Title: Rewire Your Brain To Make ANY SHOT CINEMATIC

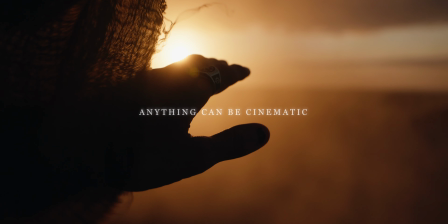Anything can be cinematic. It's really just how you look at it.
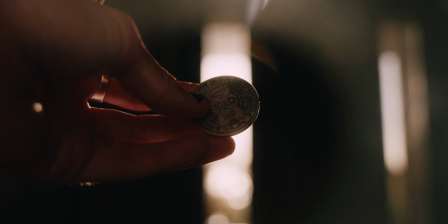It's not about talent or camera gear. It's all about how you look at life. How you look at life behind your lens.
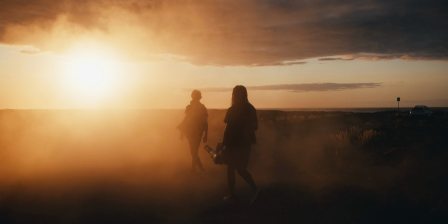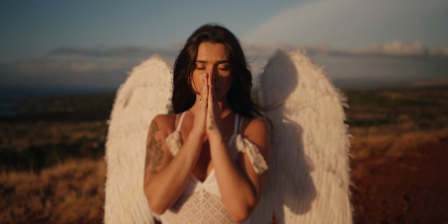Now, not everything has to be cinematic.
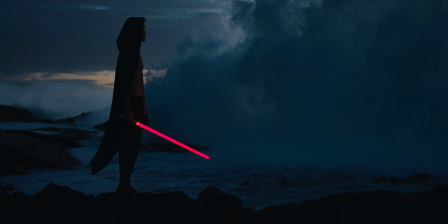But what if there is a way to rewire your brain so that no matter where you go or what you shoot, anything is cinematic?
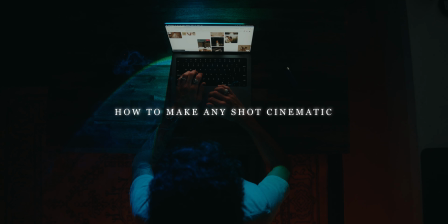Now, before we start this tutorial, what even is cinematic?
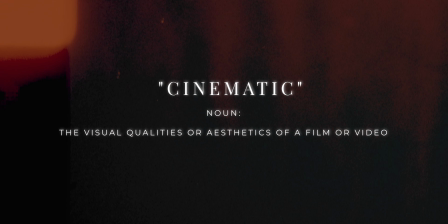Well, the official definition of cinematic is shots that have visual or aesthetic qualities of film or video. To me, cinematic just means shots that look like they're out of a movie. Now, I know some people in the comment section are going to be like, you don't even know what cinematic means. The word cinematic Cinematic is so overused, bro. If you went to Hollywood, bro, they would laugh at you, bro. Cinematic is a dead word and stop using it. So let's just be honest with ourselves. We don't work on movie sets. If you're watching this video, you're probably an aspiring YouTuber or content creator.
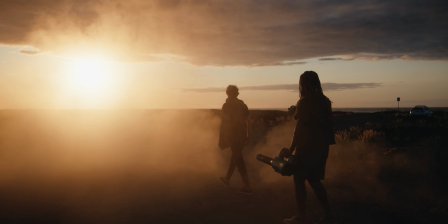We don't have big sets. We don't have big budgets. And we don't have professional actors.
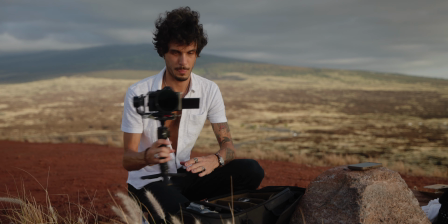We're usually just run-and-gun filmmakers slash one-man bands that want to make the highest quality
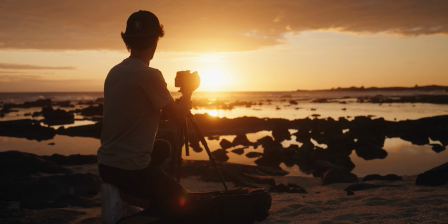videos possible with either natural light or the minimal amount of artificial light. In this tutorial, I'm not going to be going over the rule of thirds, composition, or videography basics. I'm going to assume you already know the basics and you just want to get your videos to look 10 times better. The techniques I'm going to share are going to help you rewire your brain so you can approach any shoot and get cinematic shots.
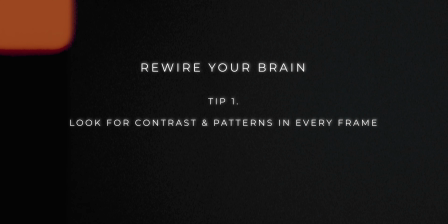So let's just get into it. The first tip is look for contrast and patterns in every frame.
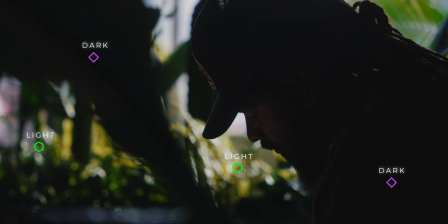Instead of just shooting your subject normally, look for patterns in your image. Look for scenes where the dark shadows contrast with bright highlights.
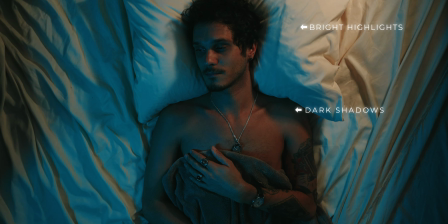These contrasts not only add visual interest, but also help to create a sense of drama and mood in your shots.
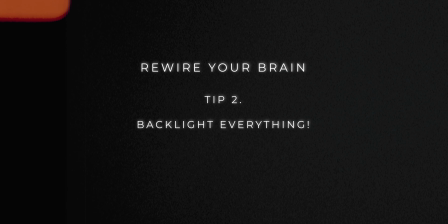Number 2.
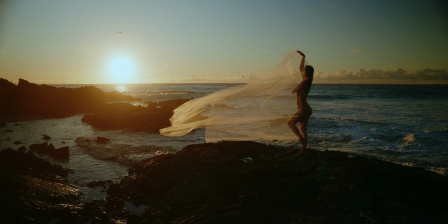Backlight Everything Backlighting is your cinematography secret weapon, capable of turning any ordinary scene into a visual spectacle.
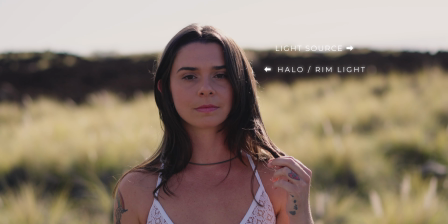By positioning your light source behind your subject, you create a stunning halo effect that adds depth, drama, and atmosphere to your shots.
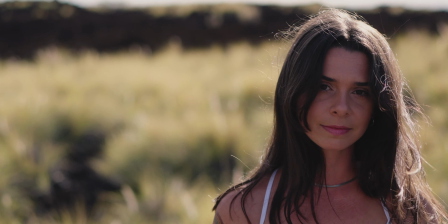One of the most significant advantages of backlighting is the way it separates your subject from the background, emphasizing their silhouette, and adding some sense of dimensionality to your image.
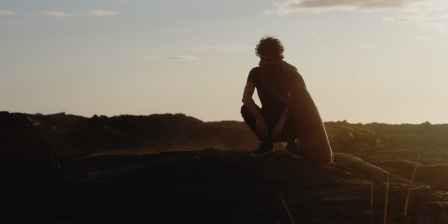Also, it just looks super dope.
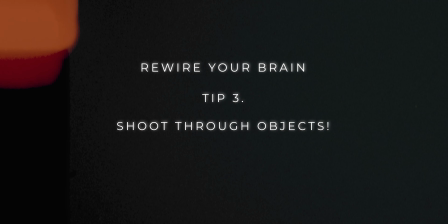Number three, shoot through as many objects as possible.
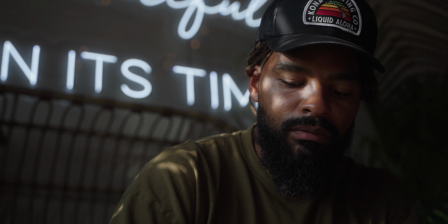When it comes to creating visually stimulating shots, sometimes the key lies in looking at your surroundings with a fresh perspective.
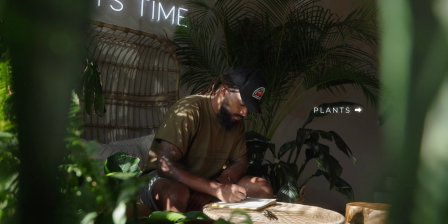One powerful rewiring technique is to shoot through as many objects as you can using
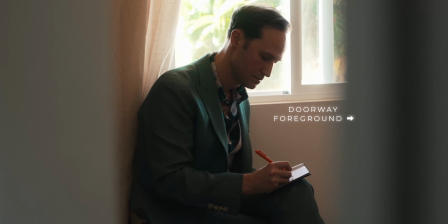them to create natural frames and foreground elements that draw the viewer into the scene.
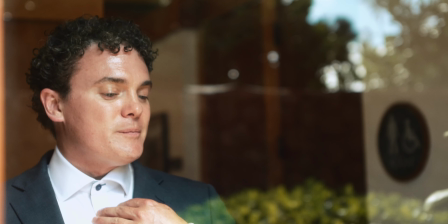When I'm filming a wedding, I really love shooting through windows. It adds depth and shapes to what would be a pretty flat image.
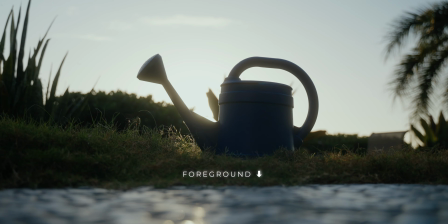Next time you arrive at a location, try to put at least one thing in the foreground. Heck, you can just put your camera on the ground and that will create an element of foreground.
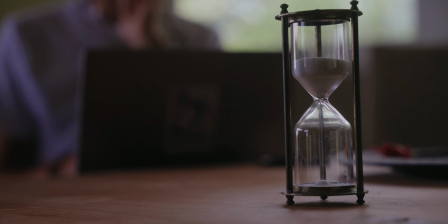These foreground elements not only add visual interest, but it also creates a sense of depth so it doesn't just look like a two-dimensional frame.
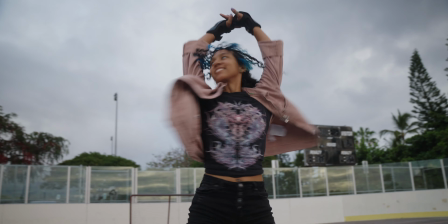Number four, create movement. You can create movement within the frame and with the frame.
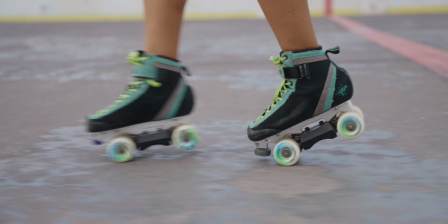Movement in the frame can be expressed through the actions of whatever you have in the frame. So you can have your subject moving, going left to right.
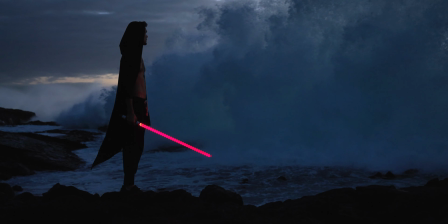They can be coming from far to near. Also, the environment can be moving in the frame.
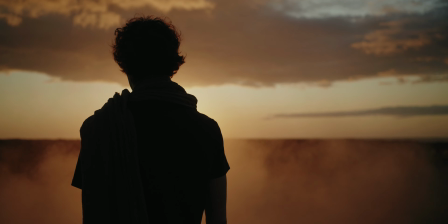Consider elements such as flowing water, smoke can add kinetic energy and visual interest to your shots.
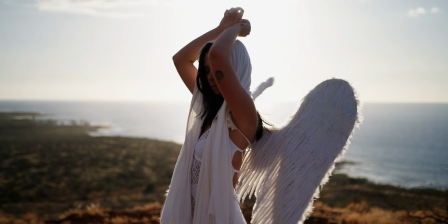When I use a gimbal, I really like orbit shots, tracking shots, and push-ins. In order to rewire your brain for this to stick, you're going to have to practice this over and over again. And like I said, I'm not a cinematographer that works on movie sets, nor do I want to work on movie sets. I love being a solo creator and having the freedom to just do whatever I want.